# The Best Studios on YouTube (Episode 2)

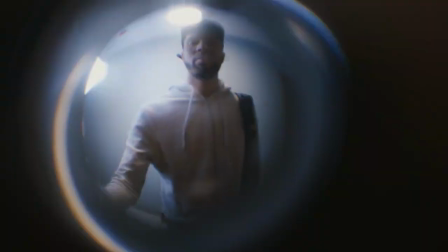[8:08]
Or like imagine looking through someone's door peephole thing, you can really see around, right? And that's sort of the effect that these wider lenses give you. So you can also think about all the real estate photos you've ever seen.
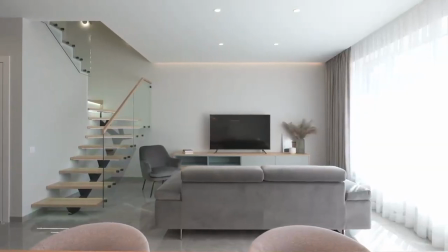[8:21]
They try to make houses look big and spacious and welcoming, and they're almost all exclusively shot with wider lenses.
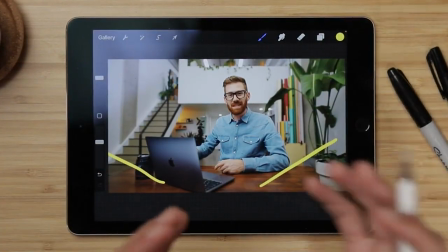[8:28]
So don't overlook how powerful your different lens choices and little tiny gear choices can have on your finished product.
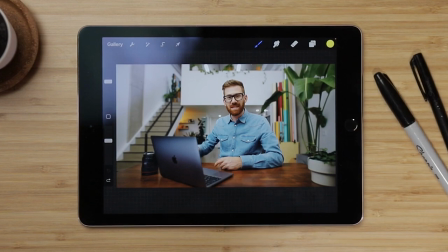[8:36]
So that's that, the wide lenses. I think that was a genius move here. But also what Tyler's done is I believe he's pushed his table all the way to the very far side of his room.
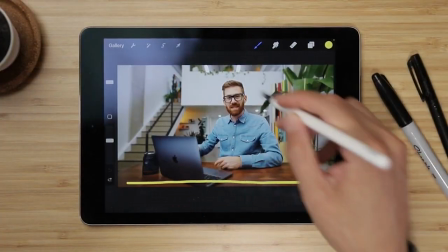[8:46]
So imagine here, right here on the very end of where he's looking at, I believe that's almost the wall. So keep in mind, the person watching your video is not gonna know what's behind the camera.
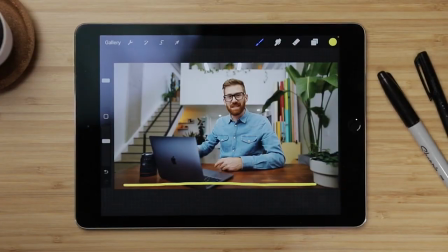[8:58]
They're only gonna see what the camera sees. So for you, think about where in your space you're putting your camera.
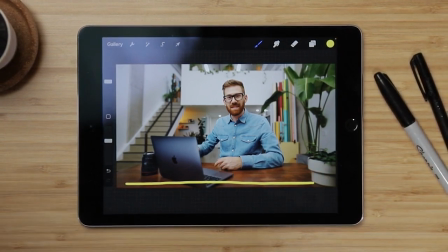[9:04]
Try to push it as far against the far wall as possible, so most of that space in your filming location is used on screen rather than, pushed behind the camera where no one can see it and it doesn't make a big difference.
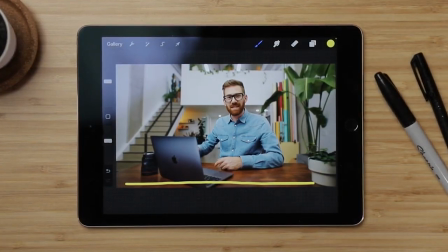[9:18]
So by doing this, by putting all this space on camera rather than off camera, he's again emphasizing the spaciousness of his filming location. So consider these two things, your lenses. Choose how spacious you want your space to feel and how much distance you want to have between you, your camera, and the background.
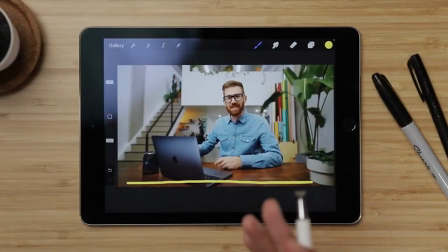[9:36]
It's gonna make a huge difference. This is what I love about what Tyler's done, and if you are thinking about how to do something similar in your space, you don't need a super spacious, beautiful, pre-designed place to do this. Think about what makes your space different, what makes your space unique, and try to emphasize those with the gear and the different techniques you decide to use. This right here, our next creator, is none other than the legendary Peter McKinnon.
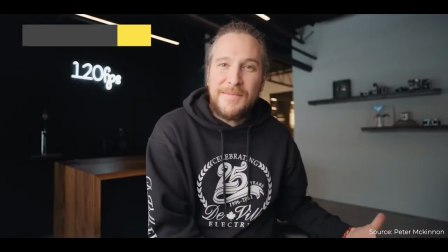[10:02]
If you watched any camera-related content on YouTube in the last few years, you've almost definitely seen one of his videos recommended to you. Now, this guy has a special place in my heart because he was one of the creators who inspired me a few years back to quit my job here in Silicon Valley to pursue building a channel of my own full-time,
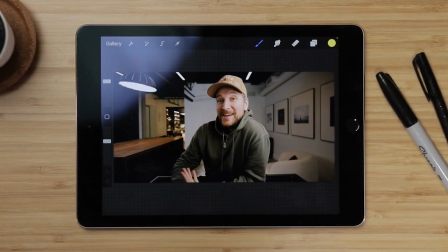[10:21]
and whom I owe a lot of this life trajectory to in the first place. So Pete, if you're watching this, thank you, man.
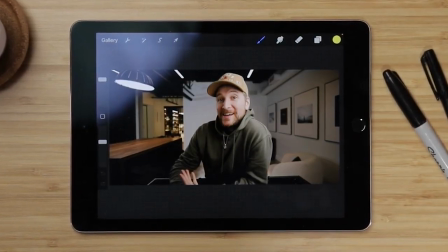[10:29]
And so I thought it'd be fitting to include him as an example here for studios that we can learn from, because he is also a master at the craft. So this right here is just one of the many studios that Peter films in over the years,
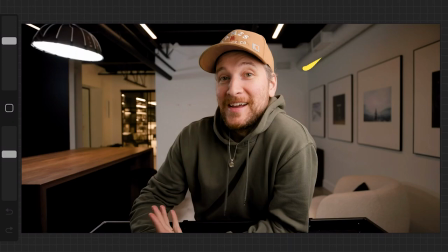[10:42]
but this is recently one that he's been using a lot more because he's designed his office space to make this part of his workflow. So one thing that I like that he does very, very well, amongst a lot of things, is that he makes extremely effective use of leading lines.
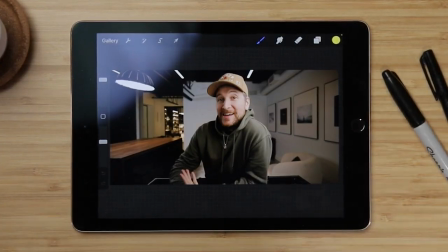[10:58]
And I mentioned this before, but I think here, this shot does it so well, more than many other creators I've seen.
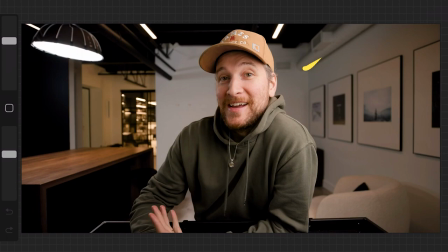[11:05]
And as a photographer who composes shots for a living, I believe that he probably did this very intentionally. So like I said, I briefly mentioned leading lines before, but leading lines, to explain them a little bit,
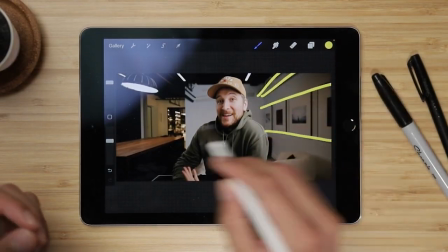[11:17]
they're simply lines that you can find in your shot composition if you look at the lines that naturally appear in the space.
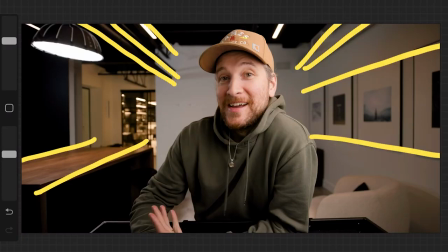[11:25]
And they're these lines that your eye naturally follows and gets sucked into to bring your viewer's attention towards where you want it to go. So this is especially useful in our digital age, right, where everyone's attention is so scattered. Most people, when they click on a video to start watching, they're already thinking about whether they want to leave this video or looking around at different parts on the page.
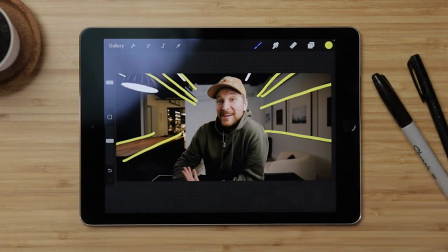[11:48]
And so this is so important to hold that viewer's attention when algorithms on YouTube and elsewhere are driven by watch time. If you can keep a viewer watching for a little bit longer, your videos are going to do a lot better in the algorithm and be recommended to more and more people.
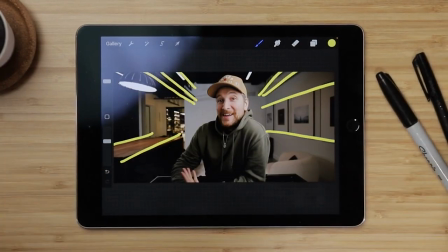[12:04]
And so with leading lines, you have this power to bring back the viewer's attention by making use of these sort of like train tracks that take your viewer's eye.
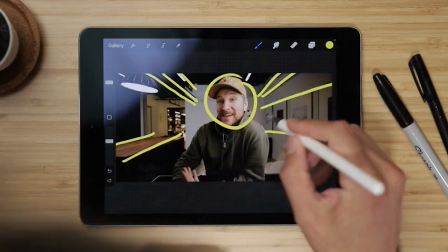[12:15]
So let's just say I'm looking at Pete over here, and then my eye sort of bounces over here to look at the paintings, right? But then my eye gets sucked back in through this line and comes back to Peter. So as you're designing your own studio,
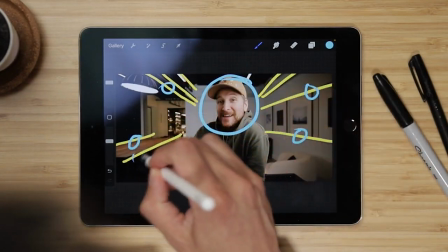[12:28]
think about how you can make use of leading lines to bring that viewer's eye and attention back to you anytime their attention starts to wander. So again, you can do this in many different ways, and now is a chance to really get creative with it.
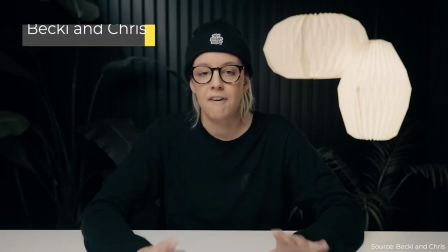[12:41]
All right, now we've got Becky and Chris. These, again, are two of my favorite YouTubers.
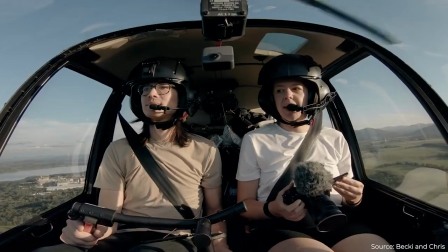[12:45]
Honestly, a lot of these YouTubers are my favorite. They're all my favorite YouTubers. And they're huge inspirations of mine too, personally. Can you kind of tell that I got a lot of my ideas and inspirations from them?
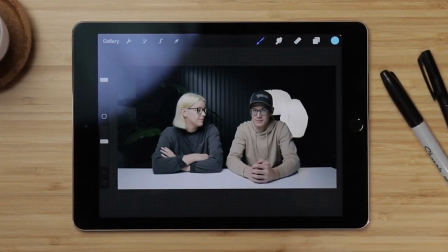[12:57]
I really like the dark look and the dark background that they've got going, and they exemplify it so well.
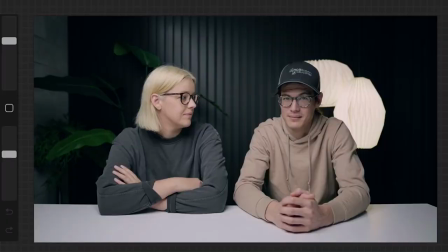[13:03]
So that's really one of the best things that they do here, me speaking personally.
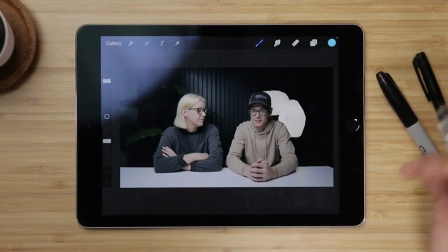[13:08]
I really like how they have this dark background and this bold use of their color palette.
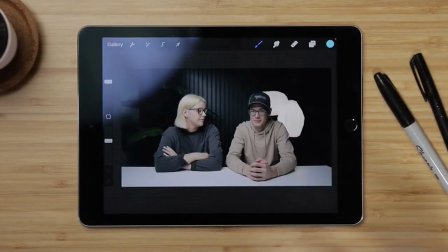[13:13]
It's like the dark darks against the light lights, and it really works really well with their super refined sense of interior design. They don't just try to do a little bit of design, right, and just push it just a tiny bit with their space, but they really lean into it.
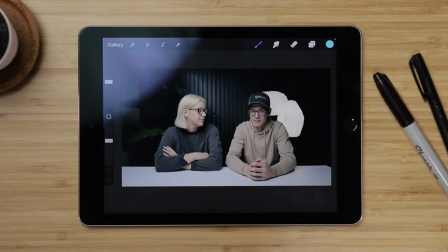[13:28]
They pick a color palette, they pick a choice of style of interior design, and they really commit to it.
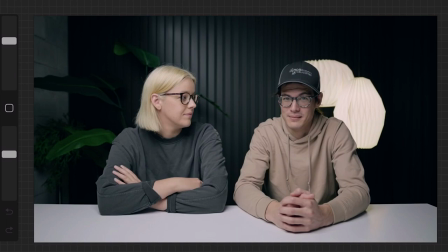[13:35]
If you look at these very nice dark themes and decorations, you can tell they didn't just randomly grab things at the store or around their house to throw into the background.
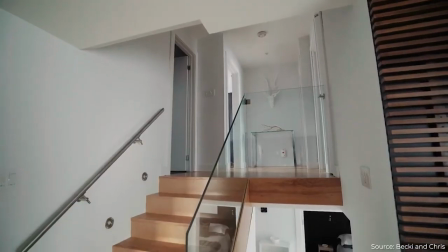[13:43]
Actually, maybe they did grab random stuff around their house, because their whole house, if you've seen their vlogs,
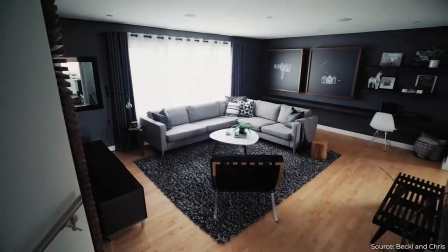[13:49]
are really, really well designed with a coherent style and theme. But for most of us, for the rest of us like me who don't have the perfect house with the perfect furniture matching everything, it's a chance to really think about, how do you want your studio to look? What stuff do you want to put in the background? And think about going with some kind of a feeling, some kind of a theme to tie everything together. And don't just go a little bit, like really commit to it.
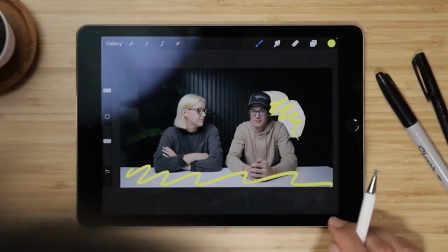[14:15]
Every single piece of furniture or design that you add to the background of your studio impacts how your viewer feels about you and your content. Even the wall decorations, Becky and Chris did an amazing job here.
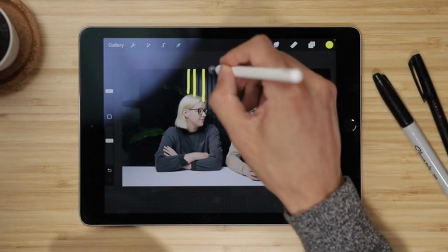[14:28]
They have a video where they showed how they built their slatted wall. They really went all out with this.
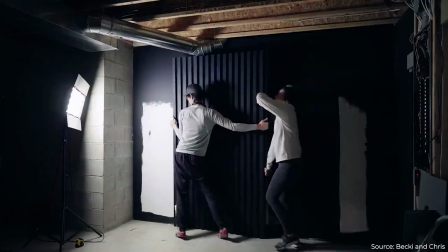[14:33]
They built texture into the wall itself, and even that little touch really shows.
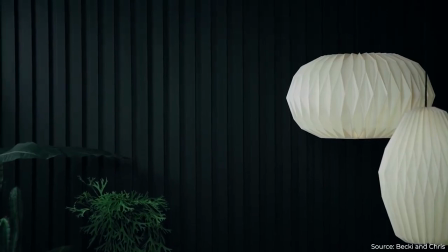[14:39]
So really get nerdy with this part of the process. It's so much fun here too. Don't be afraid to commit to what you like and go all the way with it. putting in that extra mile of, say, painting your wall a different color or picking a specific color scheme and sticking with it, it'll honestly make such a big difference in your content. When people see that little bit of intentionality, they assume so many things, so many good attributes about you as a creator, that you have put together content, that your message is something that's going to be crafted and ready for them to digest. And people just tend to gravitate towards studios that they see that intentionality in. So this is your permission, if you need permission, to really go nuts and go all the way and really express yourself through the space that you're building here.
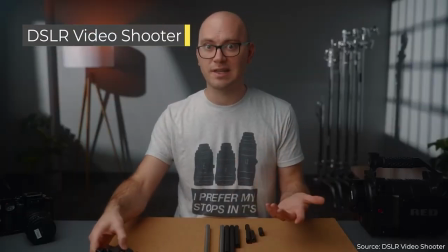[15:25]
All right, this right here, last but not least, this is yet another of my favorite YouTubers in the camera space.
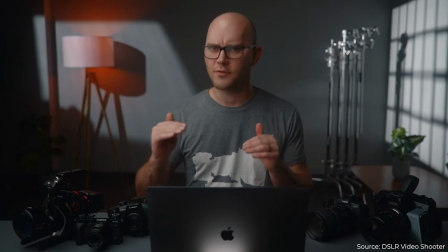[15:31]
I guess we had a ton of camera folks in this video. And by the way, check out the other video that we did if you want to see some other folks. This is going to become a series that we do here. So Caleb is one of the internet's geniuses when it comes to setting up a studio space.
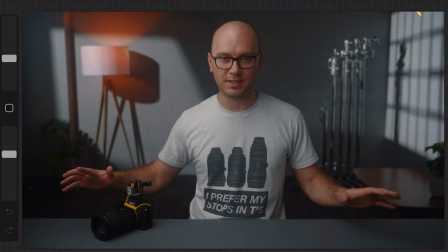[15:45]
He's got all sorts of amazing ideas and recommendations on the topic. So if you haven't seen his stuff yet, definitely go check out his channel. I've personally learned so much from the stuff he's put out. Caleb, if you're watching this, thank you, man.
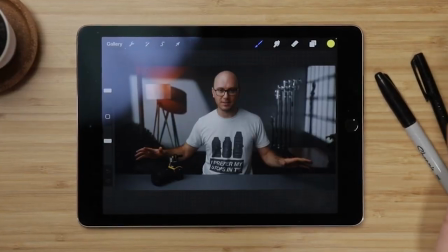[15:57]
You are awesome. This right here is one of my favorite shots of his because of his use of light projection and shadows.
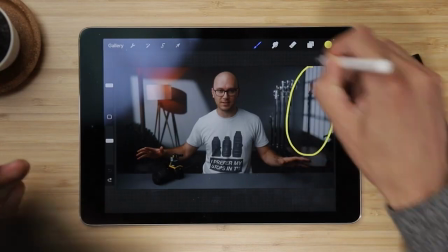[16:04]
You can see right here on the wall that beautiful projected light and shadow pattern.
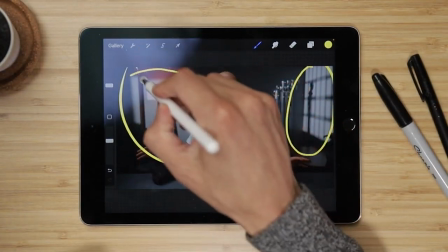[16:08]
This right here too, as well as this part up here shining from this lamp.
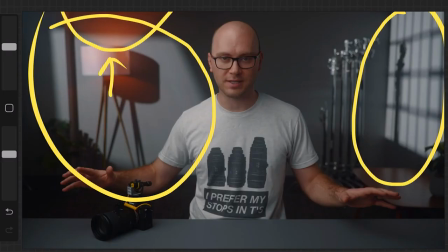[16:13]
So much intricate detail and texture just using light and shadow. So I believe this studio right here, this shot, it takes place in his studio space without any natural daylight.